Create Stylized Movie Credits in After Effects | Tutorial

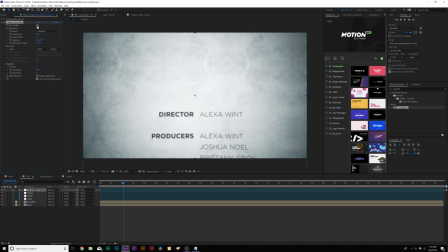So for example, I can have this pumped up kind of far, like the blur radius could be up high, and I check on repeat edge pixels and just add a keyframe for blur radius,
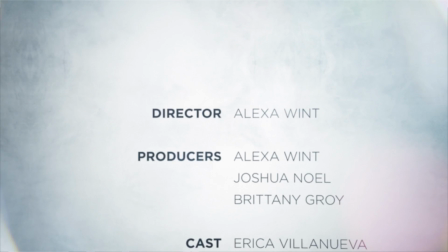bring it down by a little bit, and we'll set it down to zero. And one thing that I value in a lot of my other tutorials is using third-party assets to help enhance the mood,
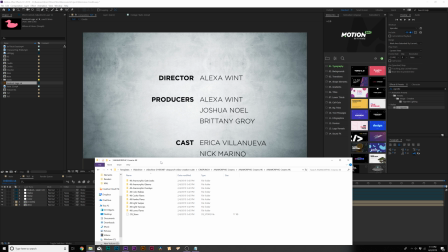the style, and even the overall production value of your motion graphics. And this can be expanded onto any project that you're working for.
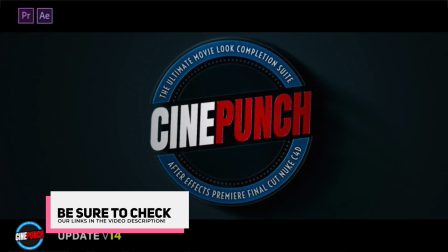So for example, here I have one of the best packs for After Effects, Adobe Premiere, and any other editor that you can use,
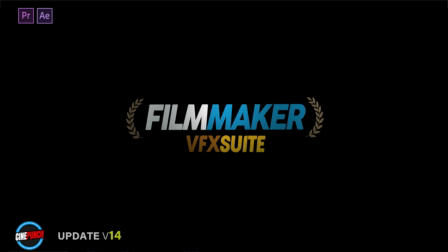which is called CinePunch, which has over 8,000 assets, including, you know,
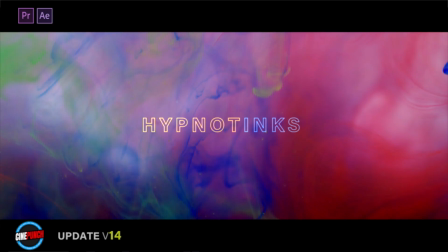lens flares, dust, tons of filmmaking effects, bokeh, light leaks, sound effects, transitions for Adobe Premiere, and so much more.
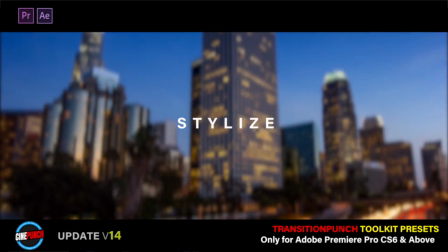This is like the ultimate pack. But for example, you know, if you have like a lens flare, you can bring in something, say, from CinePunch here if you have this pack.
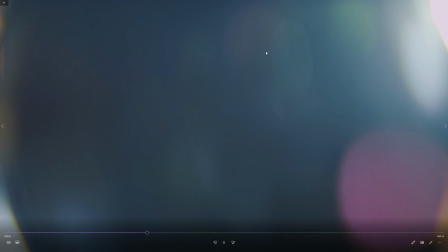And what I can do is find like a lens flare within this pack that I like. And this is a really cool lens flare. It has a lot of bokeh in it.
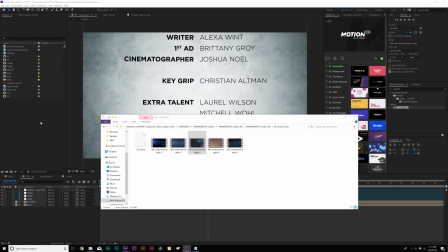And I could bring this into After Effects just by quickly previewing it.
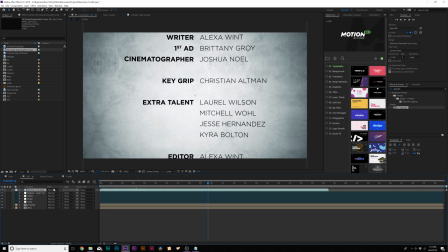And when it's loaded in here, I could bring it into our timeline, set the blend mode to screen, hit S on keyboard for scale it down.
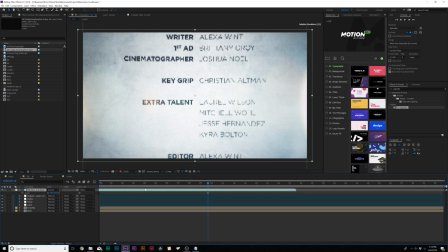And now we have some, you know, nice bokeh within our composition.
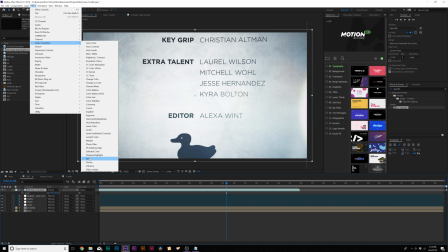And that looks really cool. And I can always go to color correction tint and just make it black and white to help maybe fit the palette of our film.
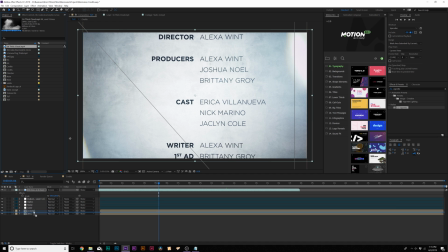And then we can also say bring in like a fog element in here. These are just things that you could think about what assets work perfectly for your project.
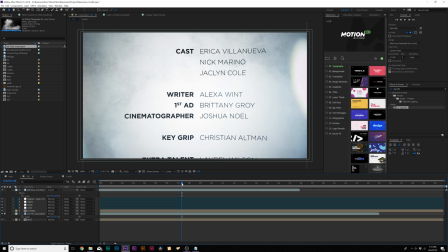And this adds a lot more depth and style into our credits. What's cool about this only took us about 10 minutes to do, where obviously a black and white screen would take about a couple of minutes to do,
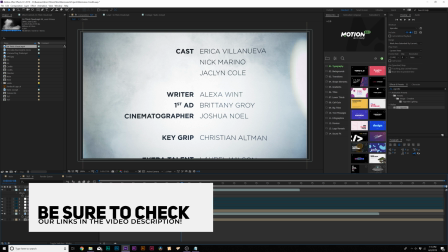but this puts a lot more effort and raises the overall production value of your projects. So that's how you can create some really cool film credits inside of After Effects. And of course, you should be able to apply some of these techniques to Adobe Premiere Pro if you don't want to use After Effects.
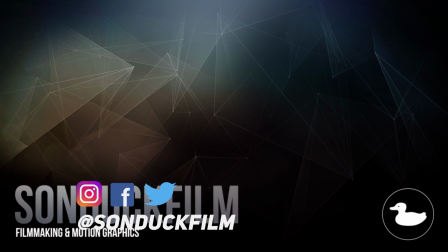But if you did enjoy this video, be sure to subscribe to our YouTube channel, SonduckFilm. We post 2 post-production tutorials every week right here on the channel. You can also hit me up on my social media networks. Those links are in the video description. And always, be creative.